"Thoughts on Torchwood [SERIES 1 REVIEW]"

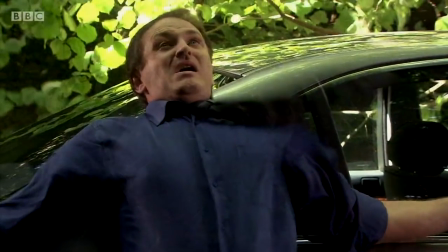12:21 The resurrection glove causes it to rain, now the elves can control the weather to, literally kill people.
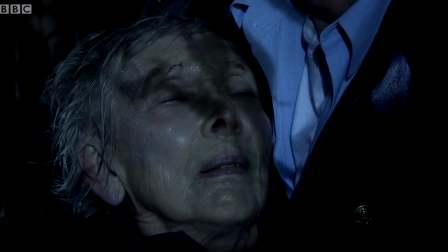12:29 They really didn't hold back with Jack holding Estelle in his arms though. This was definitely the peak moment of the episode for me.
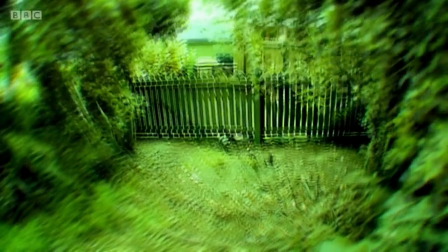12:35 Unfortunately, the episode is plagued with point of view shots for the elves, and when they showed up at the end, the CGI has dated horribly too.
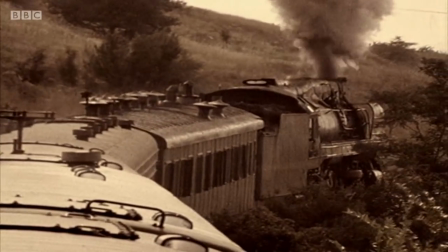12:43 Even worse was when they used some old stock footage for an establishing shot of a train,
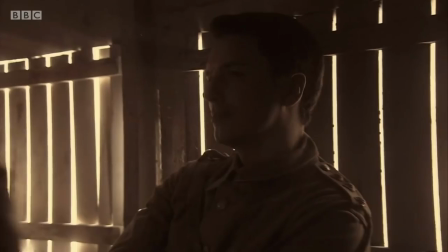12:48 and when we saw Jack and the men on the train, it went back up to HD with a little sepia tone applied.
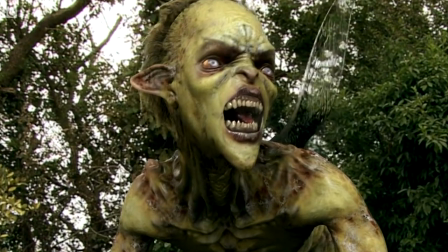12:53 Forget things aging badly though, and feast your eyes on the last act, because my god, it's a shit show.
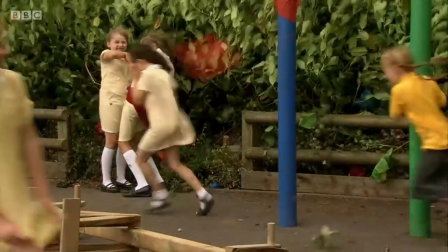13:00 The elves produce a hurricane at this girl's school and frighten the crap out of two bullies.
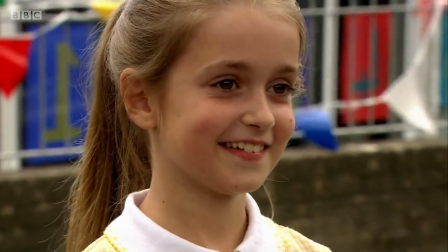13:06 Unfortunately, the whole thing just looks awful and is completely tensionless. Then there came the garden party and it all just fell to pieces.
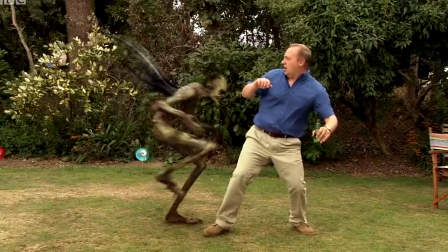13:13 Another hilarious climax for a half-baked premise.
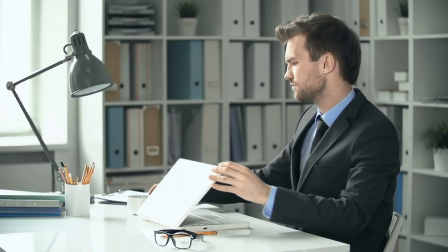13:19 Now this is what I call Torchwood. I was literally about to give up due to the piss poor quality I had to sit through beforehand,
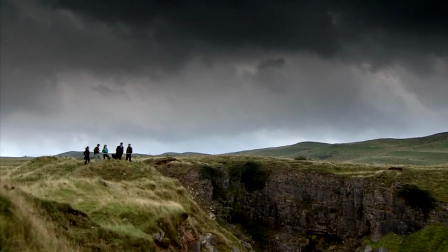13:27 but it all comes to the fold once we reach countryside. Better still is that this episode is written by our good friend Chris Chibnall,
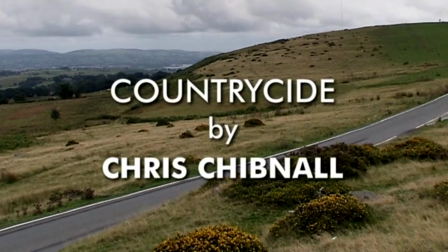13:35 and I think it succeeds so tremendously because the monster of this episode is humanity.
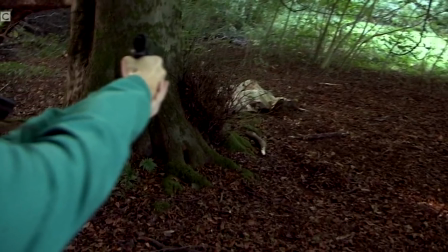13:42 We aren't exactly sure what is creating all these bodies until 30 minutes in, and that's enough time to really ramp up the mystery and fear.
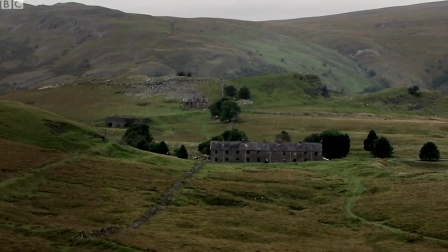13:50 There's more unknown in the wilderness than there is in cities, so the location is great for starters.
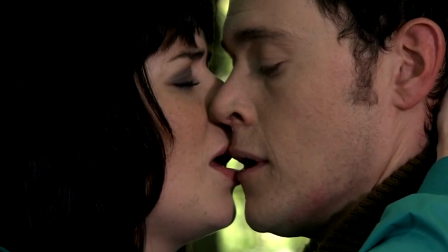13:55 We have a great sexy moment between Owen and Gwen, the corpses look fantastic,
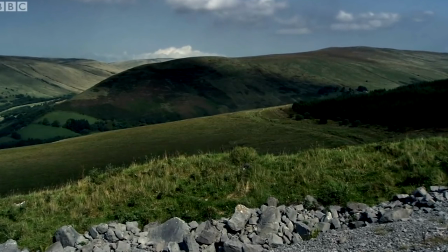14:00 there's some really nice establishing shots of the Welsh valleys, and then shit hits the fan when the group got separated,
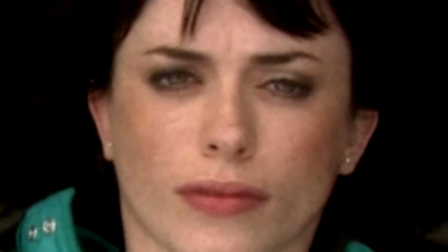14:06 and Gwen got fucking shot! The most dramatic thing that's happened all season, and it's a terrific moment.
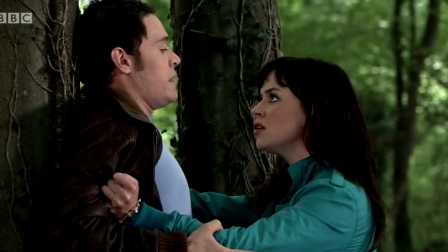14:12 Not only does it feel like karma for her entanglements with Owen, but it genuinely surprised me too.
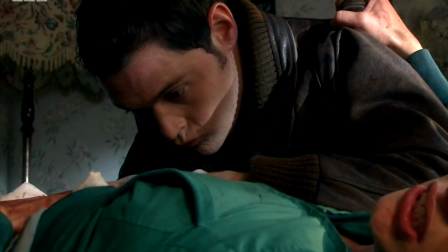14:18 Obviously she has plot immunity, but it was utilized perfectly when Owen was dealing with her wound.
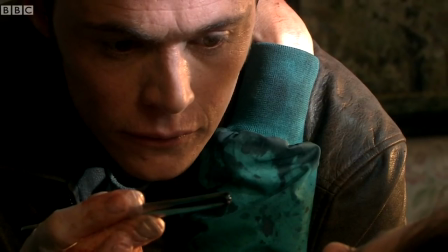14:23 The injury looks so real, the sexual tension is through the roof, and Owen proves he's actually a doctor and not just some horny bastard.
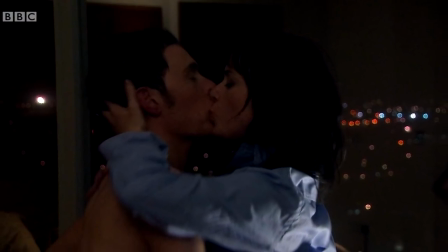14:31 Hell, I'd sleep with a guy if he pulled bullets right out of me.
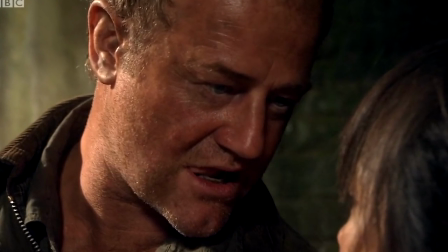14:35 Before you know it, Alyssa Thorne shows up, turning out to be one of the many flesh-hungry cannibals of this episode.
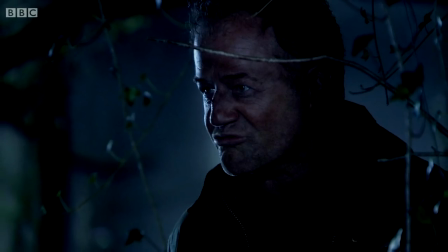14:42 His performance elevates the story into the sky quality-wise, even if he's only around for the last 10 minutes or so.
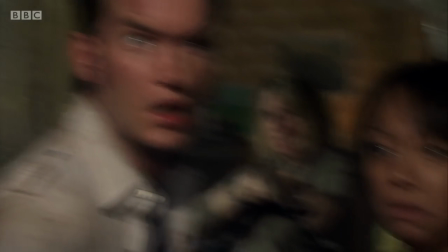14:50 The final set with all the corpses and our characters just being brought to their lowest point, Jesus Christ.
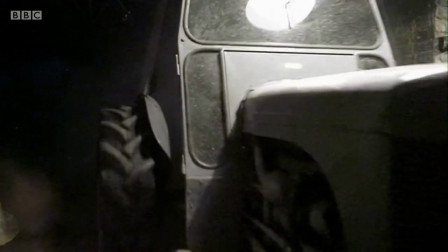14:56 I'd argue that Jack's entrance is kind of ridiculous and a little contrived, but in the countryside, a tractor is obviously very fitting.
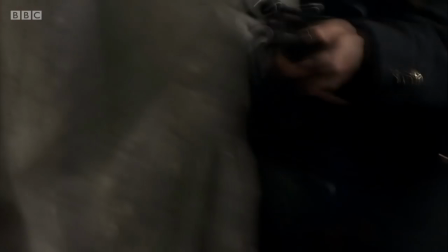15:04 All the dread and horror that's taken place, it contrasts to a positively hilarious effect.
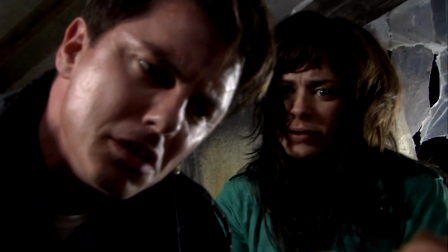15:09 The only thing stopping a massacre from taking place is Gwen needing to know why somebody would behave so abhorrently.
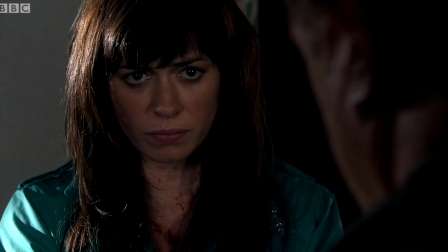15:17 The interrogation scene that followed was so horrifying as well, with Thorne claiming the whole thing made him happy.
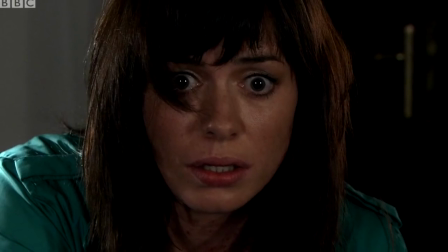15:23 It's a really disturbing episode, and Gwen's transformation as a character was really welcome too.
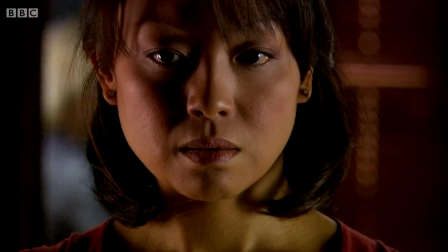15:32 I don't mind this episode too much, maybe because it's the Tosh-centric one, the only character we know least about.
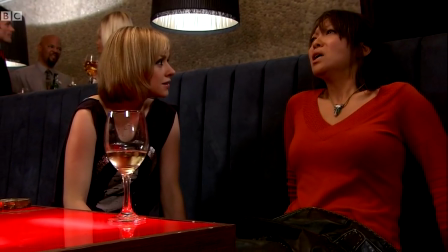15:38 How an alien seduces and manipulates her is kind of interesting.
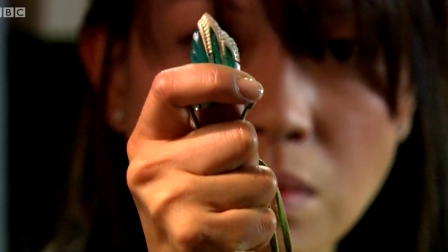15:42 I think the idea of a pendant or device that allows a character to hear others' thoughts, though, is a bit of a sci-fi trope at this point,
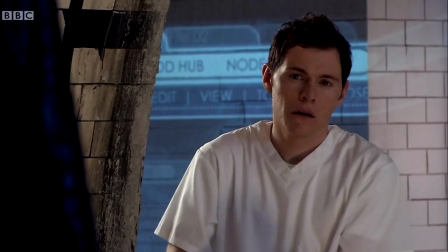15:48 but it creates some good drama when Tosh is at work and hears Gwen and Owen thinking about when they're next gonna fuck.
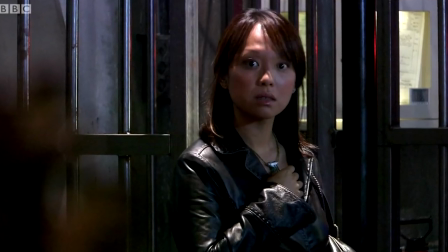15:55 This is, however, the episode where a sound effect from the Halo video games is heard over and over again.
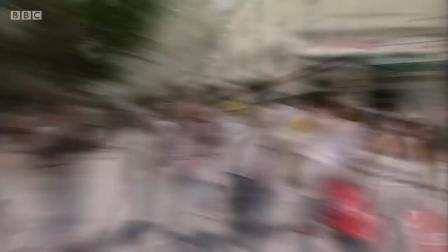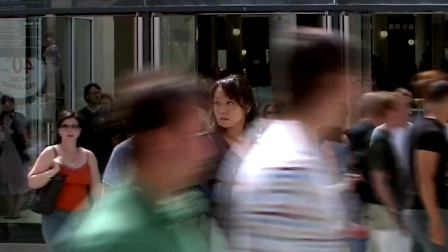16:08 When Tosh is looking around town for a good use for her mind-reading pendant, she stalks a bloke that's thinking about killing his family.
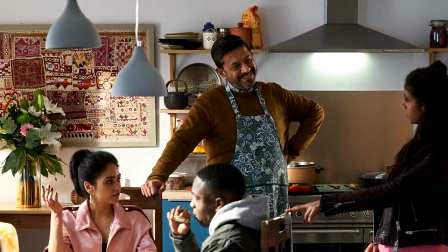16:16 Coincidentally, this is the same actor who plays Yaz's dad in those absolutely classic Doctor Who episodes in series 11 and 12.